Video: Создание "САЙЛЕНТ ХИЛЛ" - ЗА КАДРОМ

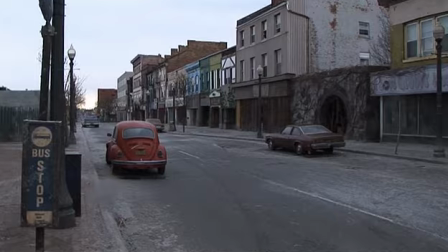Эту пустынную улочку с брошенными домами и магазинами готовили к реконструкции.
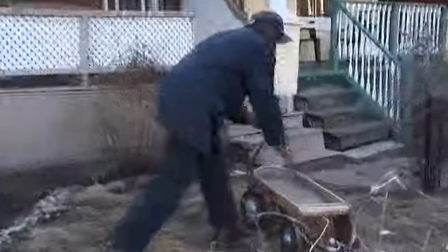Мы перекрасили строение, добавили некоторые детали, внесли некоторые изменения, чтобы в результате сложилось впечатление, что город покинули 30 лет назад.
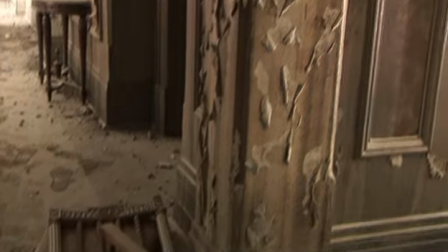Потом мы установили специальные приборы, и вся улица погрузилась в туман.
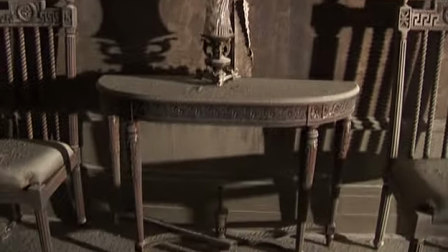Все окрашено в серые тона, потому что вещи выцвели и покрылись пеплом. Все вещи разваливаются на части от старости.
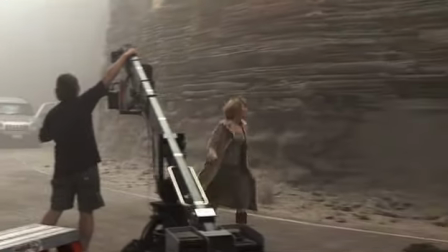Кто-нибудь, помогите! Прошу вас!
Мы специально создали участок горной дороги с фрагментом горы,
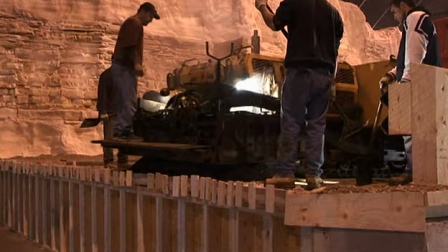чтобы съемки эпизодов в городе, где много тумана, не мешали снимать соответствующий эпизод в горах.
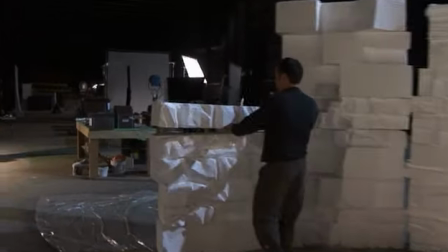Мы потратили 8 недель на построение фрагмента горы и участка асфальтированной дороги.
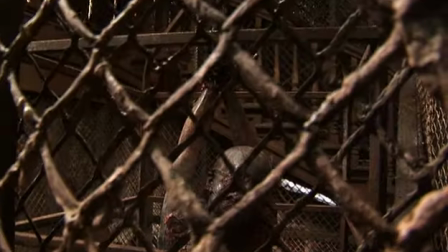Покинув улицу города, мы попадаем в мир, где царит полумрак и ржавчина. Упадок и разрушение коснулись всего, что находится в этом мире.
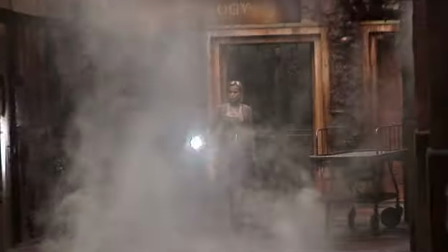Но чем дальше развивается сюжет, тем мрачнее становится атмосфера, вплоть до сцены в больнице, где ржавые стены покрыты пятнами крови. Это было ужасно. Словно находишься в доме для сумасшедших. Все покрыто кровью и ржавчиной.
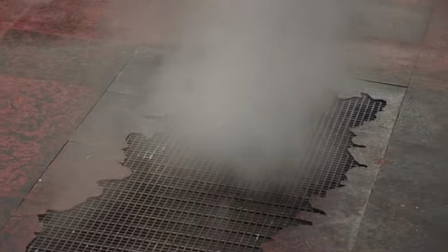Атмосфера была угнетающей. Мне особенно нравится сцена в больнице, где все кажется настолько нереальным и непрочным, что больше похоже на самый страшный ночной кошмар. Больница была представлена несколькими декорациями. Для первой мы использовали второй этаж здания, где располагалась школа.
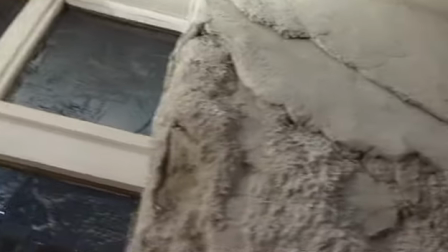Мы состарили стены и придали вид, словно помещение было брошено 30 лет назад.
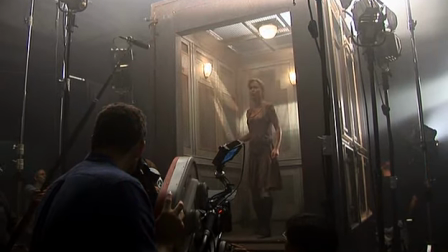Сцена в лифте снималась отдельно. И сам лифт был построен отдельно.
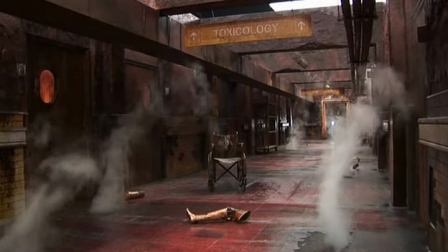Это секция в подвале. Это основной коридор больницы, расположенный в подвале здания.
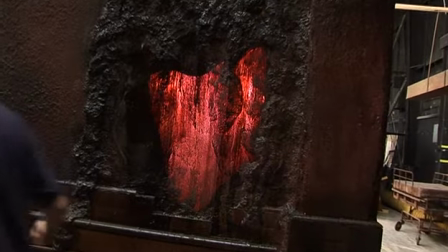Мы выстроили декорации так, что у нас получилось два разных помещения в пределах одной площади.
Верни нам чистоту!
Я считаю, что декорации самым прекрасным образом передают сам дух фильма.
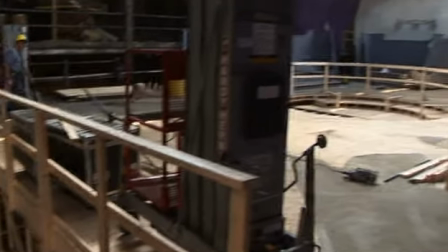Чтобы создать помещение, где происходили встречи всего сообщества жителей города,
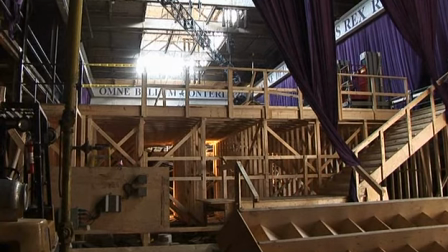нам пришлось использовать старую фабрику, на которой можно было найти достаточно места для построения декораций.
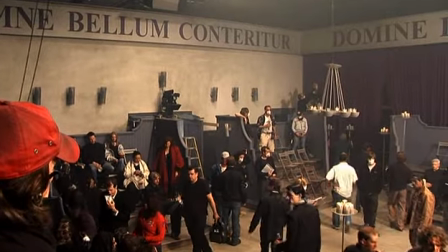Внешний вид этого помещения был выдержан в стиле старинных фотографий. Мы постарались выдержать все в едином духе. Очень простой дизайн с простыми прямыми линиями.
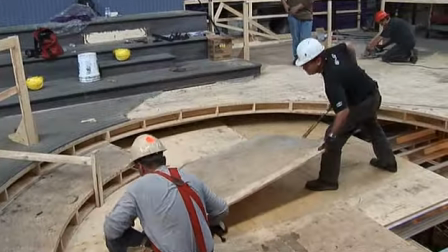Когда закончили снимать сцену собрания, мы вернулись сюда и разобрали пол.
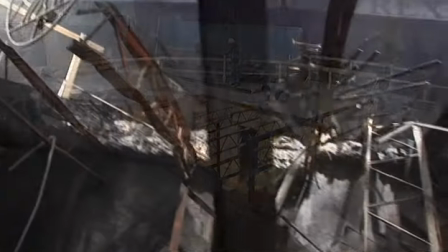Нам пришлось провести много времени, разводя костры на площадке. Мы создавали последствия большого пожара.
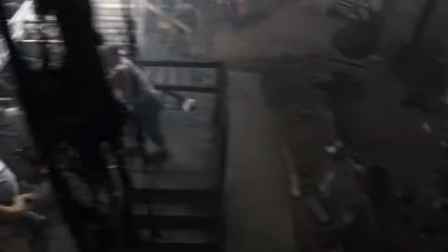Это была самая грязная сцена во всем фильме. И все, кто оказывался на площадке в одежде белого цвета, неизменно оказывался черным.
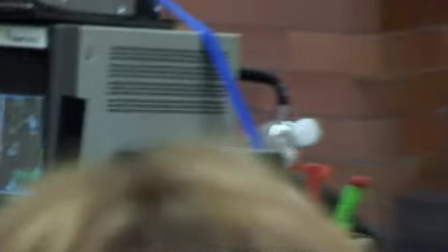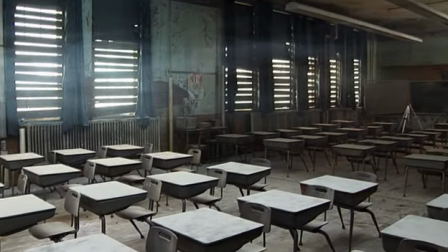Моя любимая декорация — старая заброшенная школа, в которой мы снимали несколько сцен.
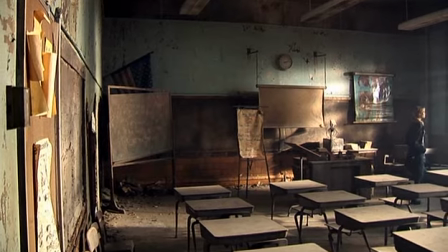На самом деле, это была школа для девочек. Построение декорации для сцен в школе оказалось не такой уж простой задачей, потому что реальное расположение классов в настоящей школе не очень сочеталось с нашей задумкой.
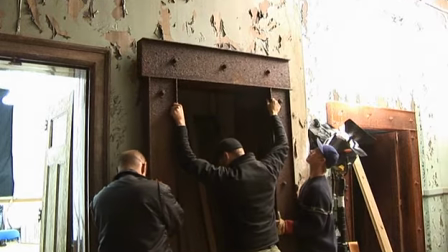Следовательно, пришлось кое-что перестроить, изменить.
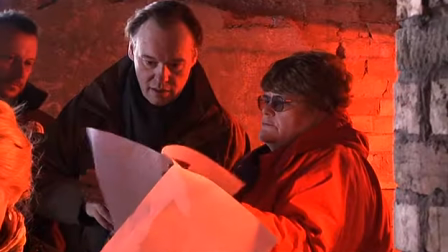А некоторые эпизоды вообще снимались в других зданиях, а потом монтировались словно детская мозаика из разных частей.
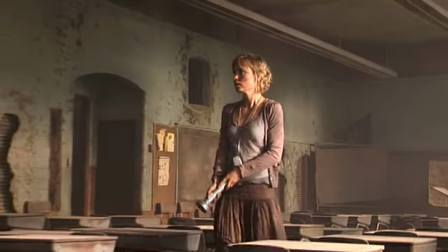Для сцен в школе нам пришлось подготовить стены,
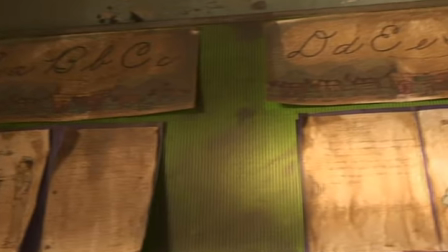соотносящиеся с тремя историческими фазами.
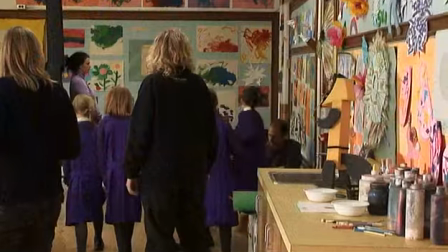Несмотря на то, что эти сцены снимали по порядку, начиная с прошлого, нам пришлось сразу приготовить все покрытия.